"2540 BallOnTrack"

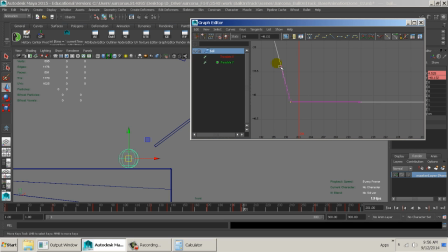1754s
Okay, now this one is another rough one. The translate Y here is coming down and just hitting, which is fine. It's going to do that. I don't want it to slow down. Nothing really I can do after that keyframe because it's all flat. So I'll go to the X. And I'm just going to tweak this slightly.
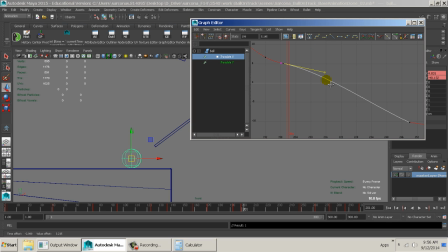1774s
Like that. Okay. I just want to smooth out that transition. When we add the little bumps in here, that'll help too.
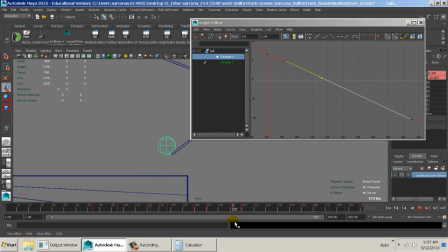1790s
And you can see the arc that it's happening. I think I might want the Y just to be a little bit. Oops. Come on. Let me break these.
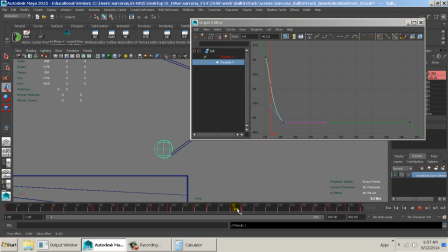Just changing how that Y position is happening just so it comes down a little bit different. Okay, just to give you an example, you can see how this is adjusting that Y. So if I have this way down here,
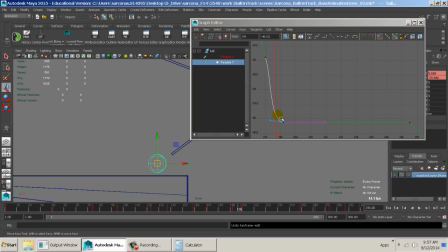1827s
the direction that it rolls off this and comes down is going to change as opposed to it being here. Okay. I'm just adjusting that slightly, maybe back a little bit like this.
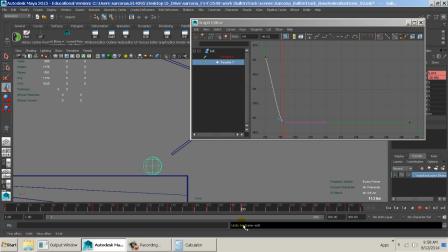1845s
I think I might want, in this case, I actually want to just take that X and just adjust where it is. Okay, so right now it's here. I'm just going to pull that X down a little bit. There we go.
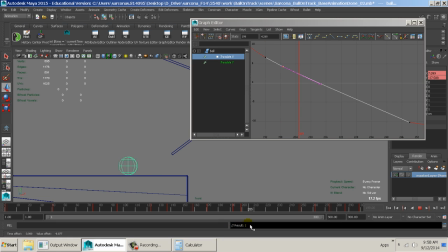1859s
So now he just lands a little bit further out. Before he was landing back here, so now he's landing over here. So it just seems to make more sense in how it's falling. There we go. Okay.
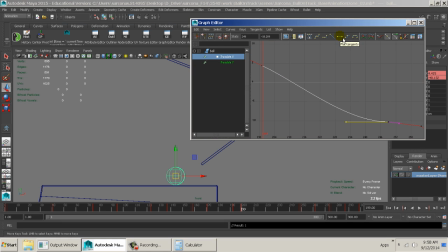1876s
So now with this, I want to make sure that this end one is flat, because I want him to gradually come to a stop at the end of this ramp. Okay. Now it's a little bit too quick of a stop. So what we're going to do is just take this handlebar and just stretch it out.
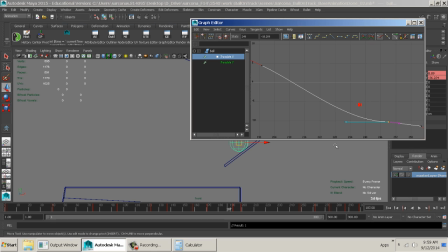1896s
Now again, I don't want to adjust this other side, so I'm going to break it and just pull it out. I'm also going to tweak these a little bit.
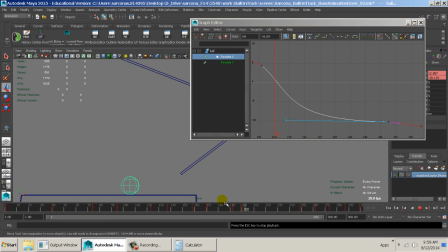1915s
Okay, now this is not doing what I need it to do. It looks like it's speeding up a whole lot in order to slow down. Okay, in order for this to get from here to here, in that time, it's not happy. Okay, let me look at it from a little bit further back. Sometimes that'll help too.
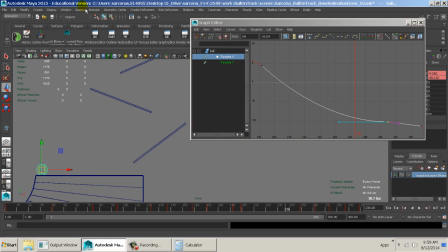1939s
All right, I think I do need to go to the dope sheet.
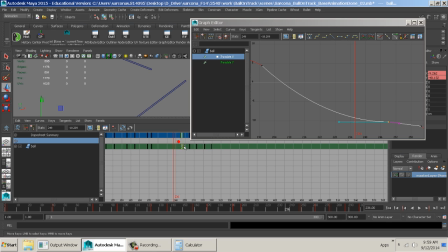1944s
And I'm just going to take these frames here and just scoot them down.
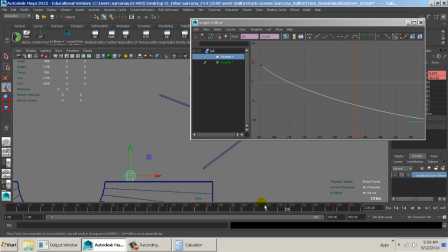1949s
That'll give me a little bit more time in order for all that to kind of slow down. Because I want it to look like it's nearly stopping.
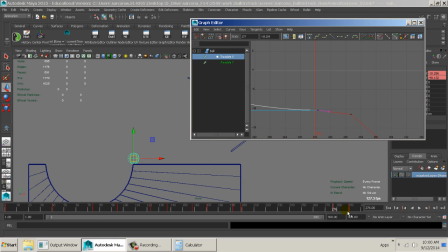1967s
Like that. Okay? And then, as it hits this next part, then it's just going to start rolling, and then it goes into the roll. Okay, so these things here should all be nice and smooth, like that, like that.
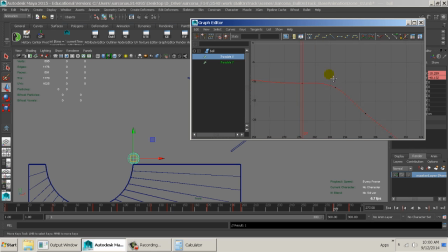1987s
Okay, now my translate Y is also affecting this. That's why it doesn't look right yet. So their translate Y, we'll make this spline, we'll make this smooth. There we go. Give myself some more frames.